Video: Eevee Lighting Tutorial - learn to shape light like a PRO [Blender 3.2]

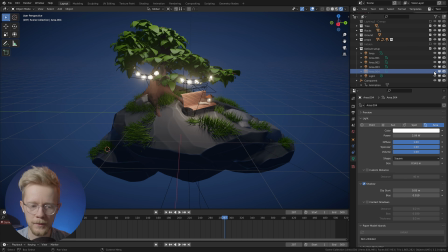(20:23)
So I think this works nicely.
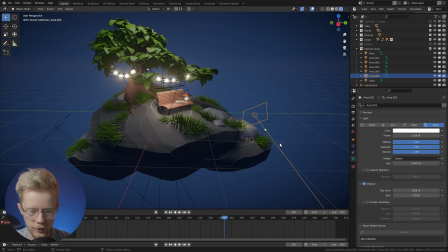(20:25)
And we can just Shift D to duplicate this and bring it over here and just find a suitable angle for this as well. Yeah, this also looks better when the light comes a little bit from behind. Something like this, I think, looks best.
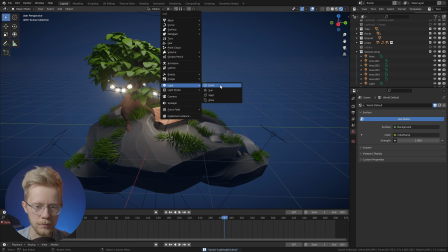(20:44)
And for the leaves up here, I'll just add a point lamp. Make it a bit bigger.
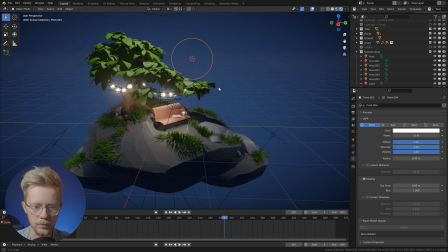(20:53)
Something like this. And I kind of want to make this very warm, even orangey, to bring out the leaves and the warmness of the green even more.
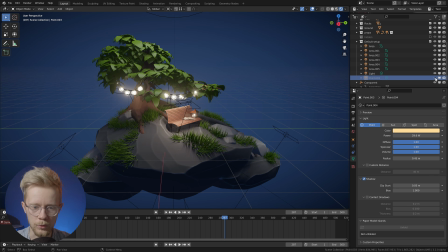(21:06)
Something like this. Let's see how it looks. Yeah, it's okay. Maybe we want to have it even bigger and even a little bit brighter. Like this, maybe. Yeah, this is nice because it also adds light here.
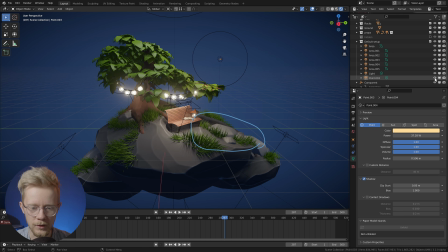(21:25)
You can see if I switch this, it adds a little bit of light and warmness there also, and I like that. And of course it makes the light here a little bit more prominent. Yeah, so that works.
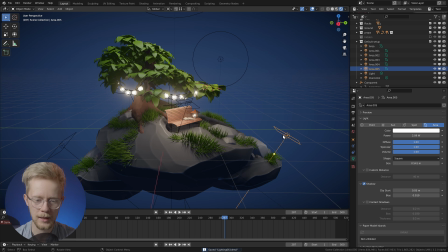(21:39)
Okay, so you've noticed that I've been placing all these little lamps here very close to the surfaces that I want to light up.
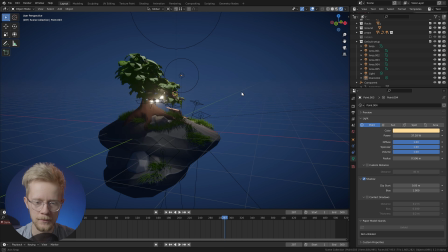(21:46)
And you might be thinking, wouldn't it be more efficient to just have one big lamp here that's lighting up everything at the same time? And the answer is, yeah, it would be more efficient, but it also wouldn't look as good.
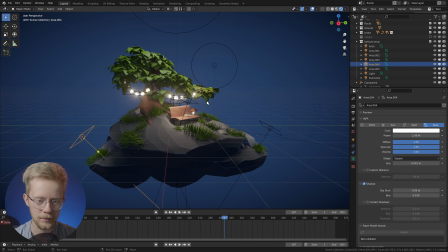(21:59)
So let's quickly hide these lamps here,
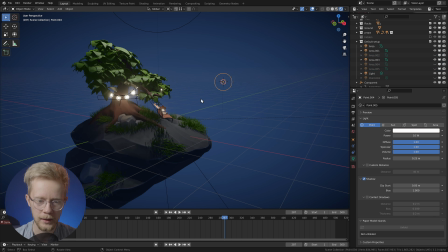(22:05)
just to show, and we'll add a bigger point lamp here,
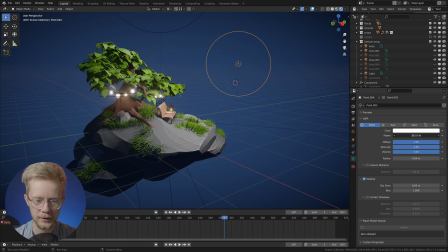(22:10)
like this, and make it very bright and warm.
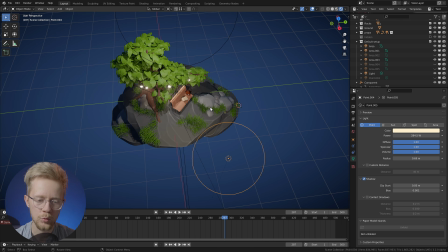(22:15)
Maybe not so bright, something like this. Well, let's maybe move it a little bit like this to make it a little bit more nice looking.
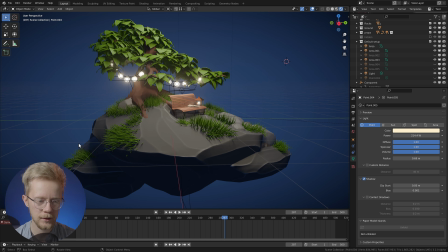(22:24)
Something like this. So you can see that, yeah, we get the light on the corners here, we get the light on the bench, we get the light on the leaves, but you can see how much more flat and uninteresting it looks now because the light is falling everywhere and we lose a lot of the contrast
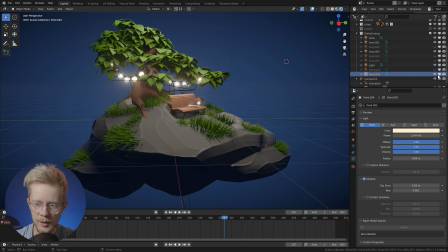(22:43)
that was there before. So let's disable this and bring back the earlier lighting. You can see how much more exciting and defined the lighting is. And because we have the lights close to the surfaces, we have much more control over where exactly the light falls and where it doesn't fall.
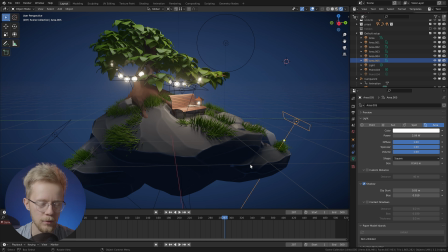(23:01)
We have this darker area here, for example, and these darker leaves here.
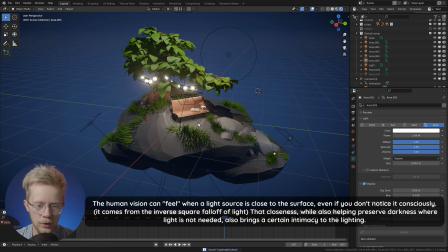(23:06)
And all around it just feels a lot more alive and immersive and exciting. Especially if you're going for this type of very intimate and sweet lighting style. There is of course a time and place to use a very minimalistic and simple lighting, but here with this example we want to play more with the light fall-offs and the darkness.
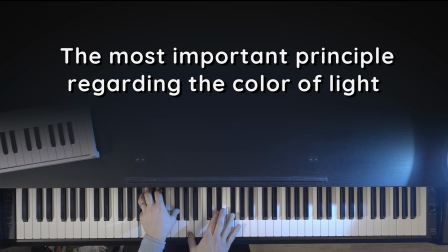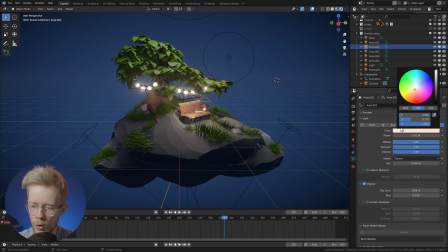(23:32)
Okay, so all of our light right now is this warm, slightly orangey color, and that's very much on purpose. You know, there's one basic scientific fact regarding lighting that's very important to know, because it ties into the most important artistic principle regarding the color of lights. So in nature there's warm red light, there's white light, and there's cold blue light. But there's not really any green light or pink light in the natural environment.
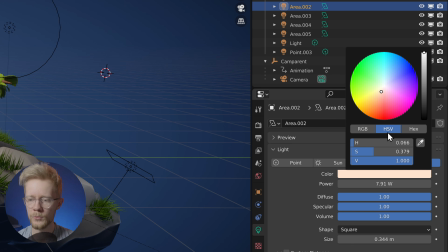(24:01)
In fact, pretty much all natural light falls roughly somewhere on this line on Blender's color wheel. This is because of a thing called blackbody radiation, and we speak of a light's color temperature when describing where on this line a specific light source falls on. Color temperature is usually expressed in kelvins. It's a whole thing and we don't really need to dive into that right now. It's enough that you know that if you want to simulate natural light sources, use colors that fall roughly on this line.